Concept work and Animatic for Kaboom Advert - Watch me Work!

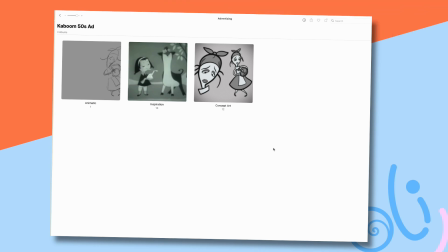(0:04)
Well, hello there. This is a slightly different video from the sort of thing that you're going to see, but this is going to show you where I'm starting with this particular production. I've got to make an advert for the book that I've written, well, several books that I'm currently writing.
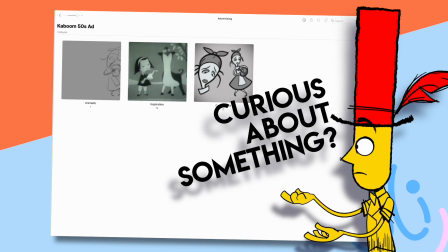(0:25)
And what I want to try and do, at least for the initial one,
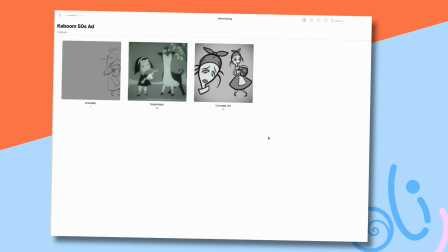(0:31)
I might do some more in the future, but I want to try and do a sort of parody or homage to 1950s sort of commercials, really. Partly because they're fun, and partly because they're fundamentally easier to make puppets for.
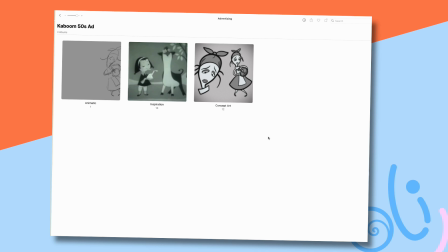(0:49)
I've got to try and get this done fairly quickly. So, but they are fun to do. And what I wanted to do was show you basically what I've come up with, and then over the next few weeks show you the process of making the thing.
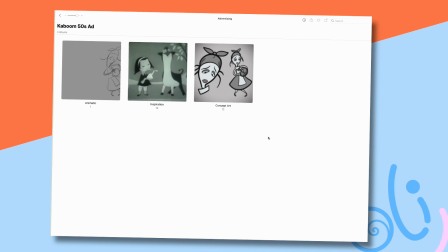(1:08)
So, you know, give you an idea of what I'm making, how I'm making it, and then also if you're a Patreon subscriber, you'll have the option to download some of the puppets that I make, so you can really see and get to grips with them.
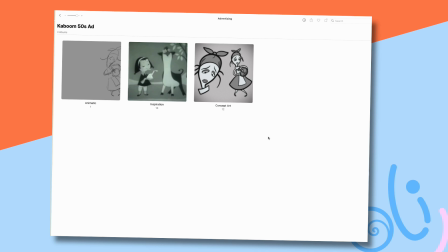(1:21)
Some of them are going to be very polished and very finished, and some of them are going to be very rough around the edges because they don't need to be polished. You know, if you're doing this for an advert, some of the stuff I'll go into a bit more detail because I like to, and I want to experiment with a concept that I've never done before,
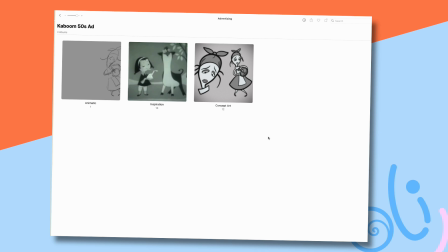(1:39)
and I think, oh, that seems to work quite well. You know, the good thing about an advert like this is that it does give you the scope to experiment with certain ideas. So it fulfills quite a few criteria in my life generally. I'm able to experiment, I'm able to make something that allows me to advertise,
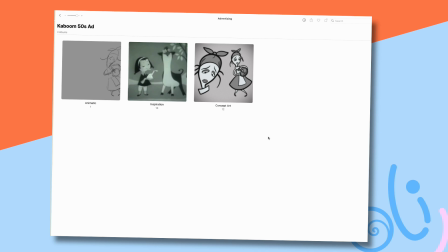(1:56)
and it also allows you to see what I'm doing and to sort of, you know, see how a sort of production is done. So what I thought I'd do is I'll show you the kind of thing that I was inspired by.
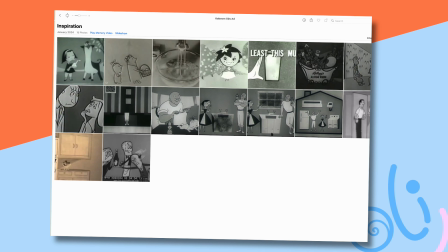(2:07)
Now there's quite a lot of 50s commercials that you can see on YouTube for nothing.
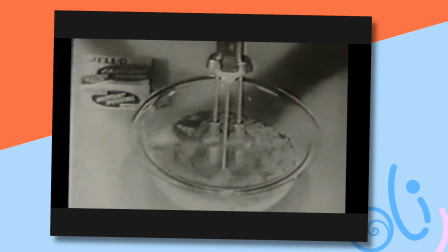(2:13)
And all of these commercials are, you know, very much of the time.
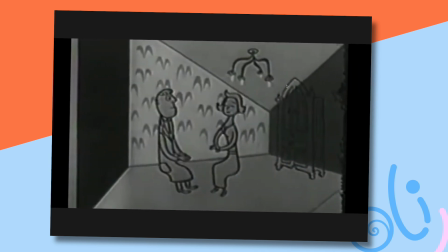(2:19)
What I quite liked about all of these things is that there's a simplicity to them, which I really appreciate.
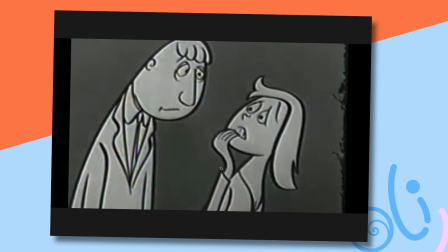(2:28)
There's not an awful lot in terms of detail here, you know, very, very crude lines and you know, basic work,
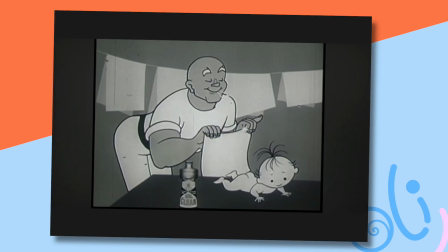(2:35)
but there's something very straightforward about the way that these things are able to convey information.
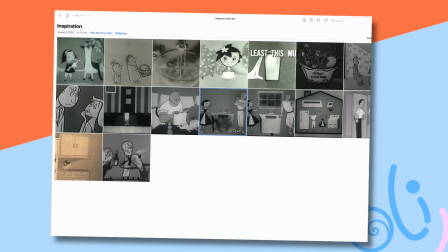(2:42)
As I've explained, or I will explain, if you look at something like this, an advert for Mr. Clean,
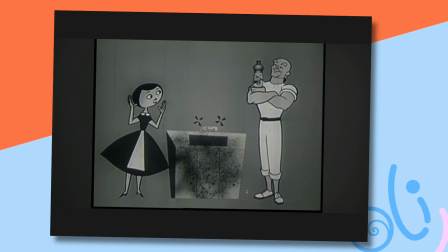(2:50)
there's nothing to this except one piece of background. There's nothing else, so it's just a completely grey blank space.
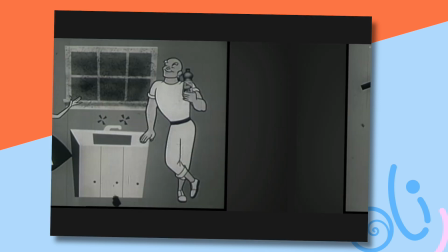(2:57)
And not only is that practical, it does allow for, and you can get it done quickly,
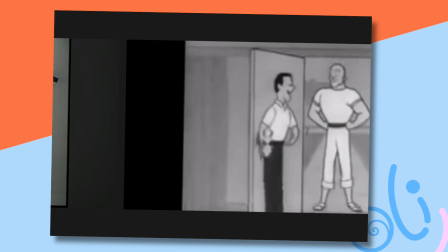(3:03)
but it also means that the imagery that you're seeing is clearly shown.
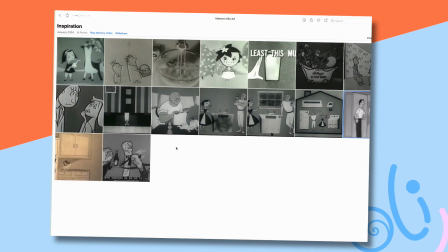(3:09)
You know, you're not cluttered with too much information around it, you know.
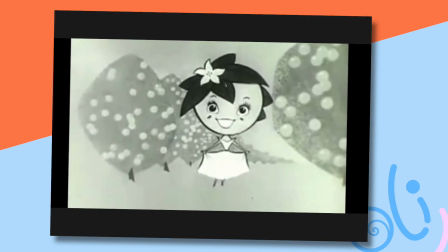(3:14)
So I think that's one of the things that I really like about this style of work, is that it's,
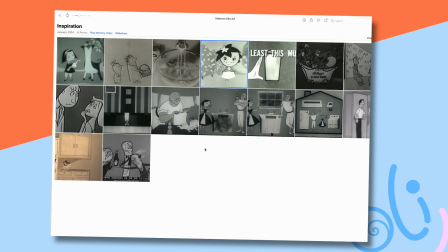(3:20)
in terms of the theatre of the piece, you're able to see very clearly what you need to see. You know, it's able to show you the storytelling because there's nothing else cluttering the screen up.
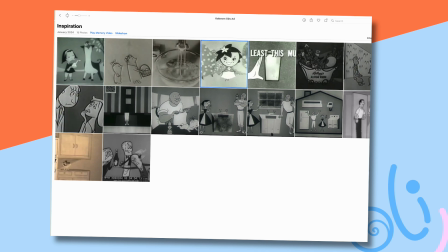(3:36)
And I love that. Any good quality animation, doesn't matter how advanced, has that basic principle, you know.
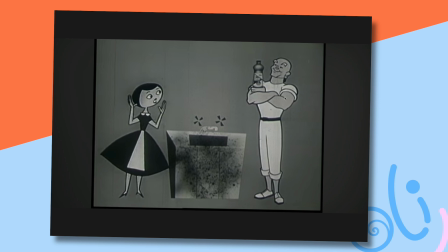(3:43)
In this shot, for example, there's nothing else going on except one character talking to another. It's almost hieroglyphic in the clarity. And that was very important for the time because, you know, you had a very small television screen to see this on.
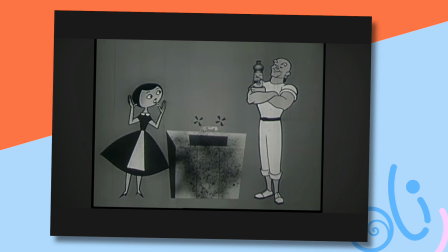(3:58)
It had to be very clearly marked. Characters went from very detailed on the cinema to these very simple stylized shapes. In fact, Mr. Clean here is very detailed in comparison to the rest.